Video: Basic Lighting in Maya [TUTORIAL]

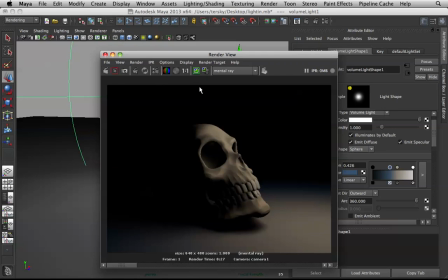8:21 Render this again.
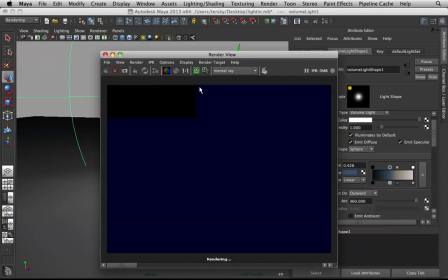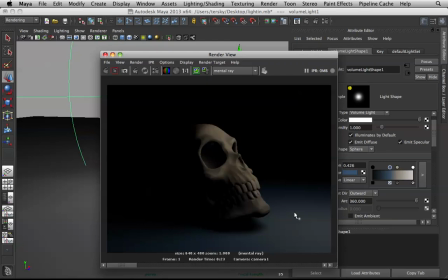8:40 Alright, so now it's hitting the model a bit. Don't worry about this, we will brighten this area up soon enough. So yeah, basically the sphere is a bit too small, so let's scale this guy up a bit more.
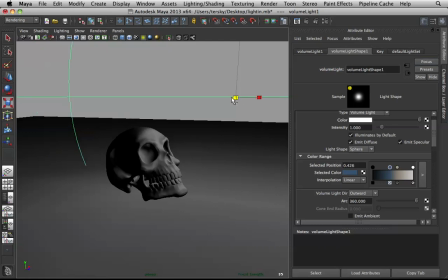8:57 It will affect the scene a bit more.
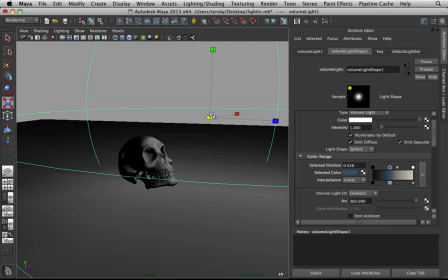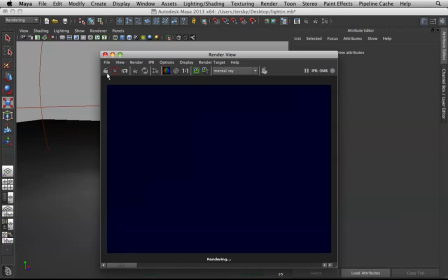9:07 Now let us render this again. So this is really more of a trial and error thing. And it's rendering quite long because again I'm using huge geo, which I imported from ZBrush directly, which was a really bad idea.
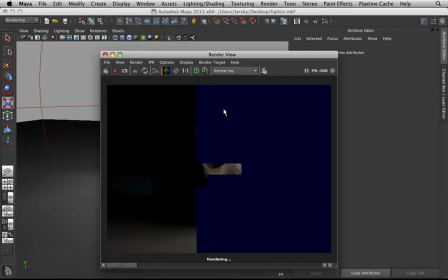9:25 So yeah, won't make the same mistake on my next videos.
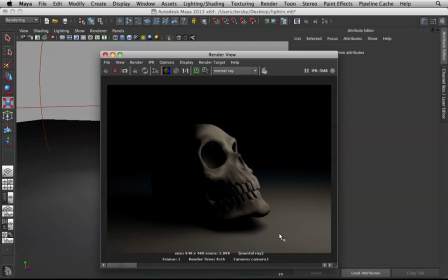9:35 Alright, now the noise that's going on here is just because of the samples.
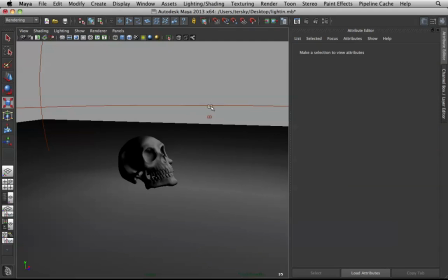9:40 We can fix that now or we can fix that later depending on how fast you want to work. The samples is here. In the end, you might want to bring this up to 64 or 128. But for now, since we're just previewing stuff, we can leave that at 32.
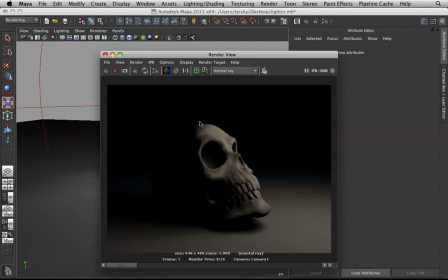9:59 Alright, so we got our key laid out. Now let's do our fill before we get to the rims.
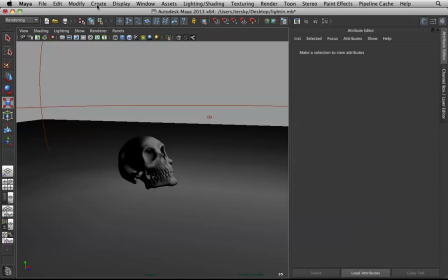10:07 So let's do a fill. Now when dealing with fill lights, I usually start out with create lights. I usually start out with the directional light just to block in that light.
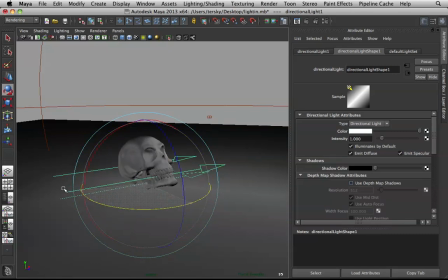10:21 Later on, if I want gradation in there, I could change this into a spotlight. So basically what the key is, what you're looking for in a key is really to smoothen out that black ridge in between the light area and the dark area of your key.
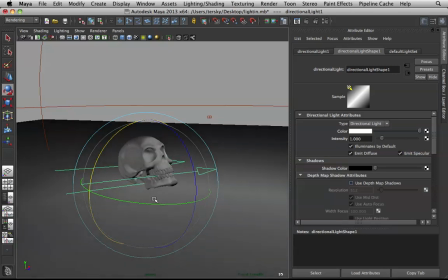10:40 So what you're looking for in a fill is really just blending that between both. So there, I got quite good blend going on here. And you want this to be half your key.
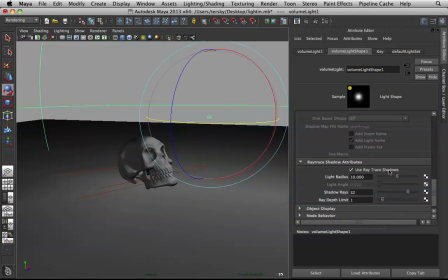10:58 So our key is basically 1. We're dealing with 1. So I'll make my fill half. It really depends on what kind of scene you're working on, but for this type of scene I work with half, especially when I'm just starting out.
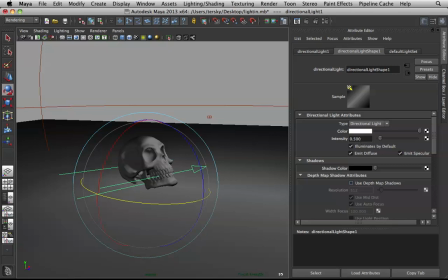11:14 Like if I'm just starting my scenes, I usually make my fill light half, and this will change later on. Aside from this, I also want to make this a cold color. Not too cold though. Not too green.
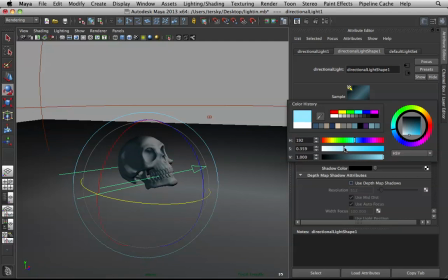11:32 Alright. Something like that. There.
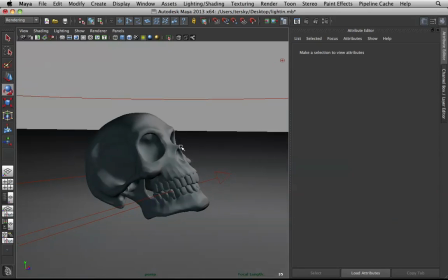11:37 So the preview is actually working quite well with us today. Thank you, Maya. Alright, now I want this to cast shadows because it will look awkward without the shadows. So let me cast very thick shadows. No, not thick, very thin shadows.
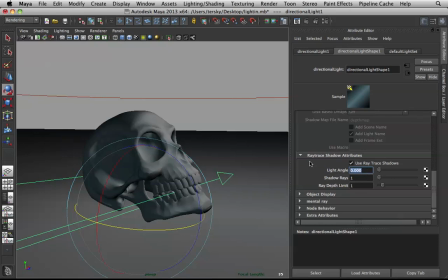11:55 So if you pump up your light angle to a really high level, for example 50, and the shadows will just scatter. You won't see the shadows, but what we really want is we do not want our light to go through the geo.
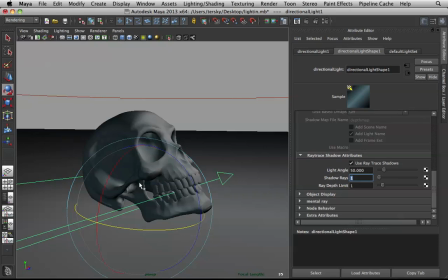12:10 That's why we need to cast shadows. So wherever the light will not touch, it will not touch. Because if we do not turn on shadows, it will just go through the geo and hit everything. And we don't like that. It will become really flat and really weird. Right, then the shadow rays, you don't really have to pump up very high. You can just put that at 8.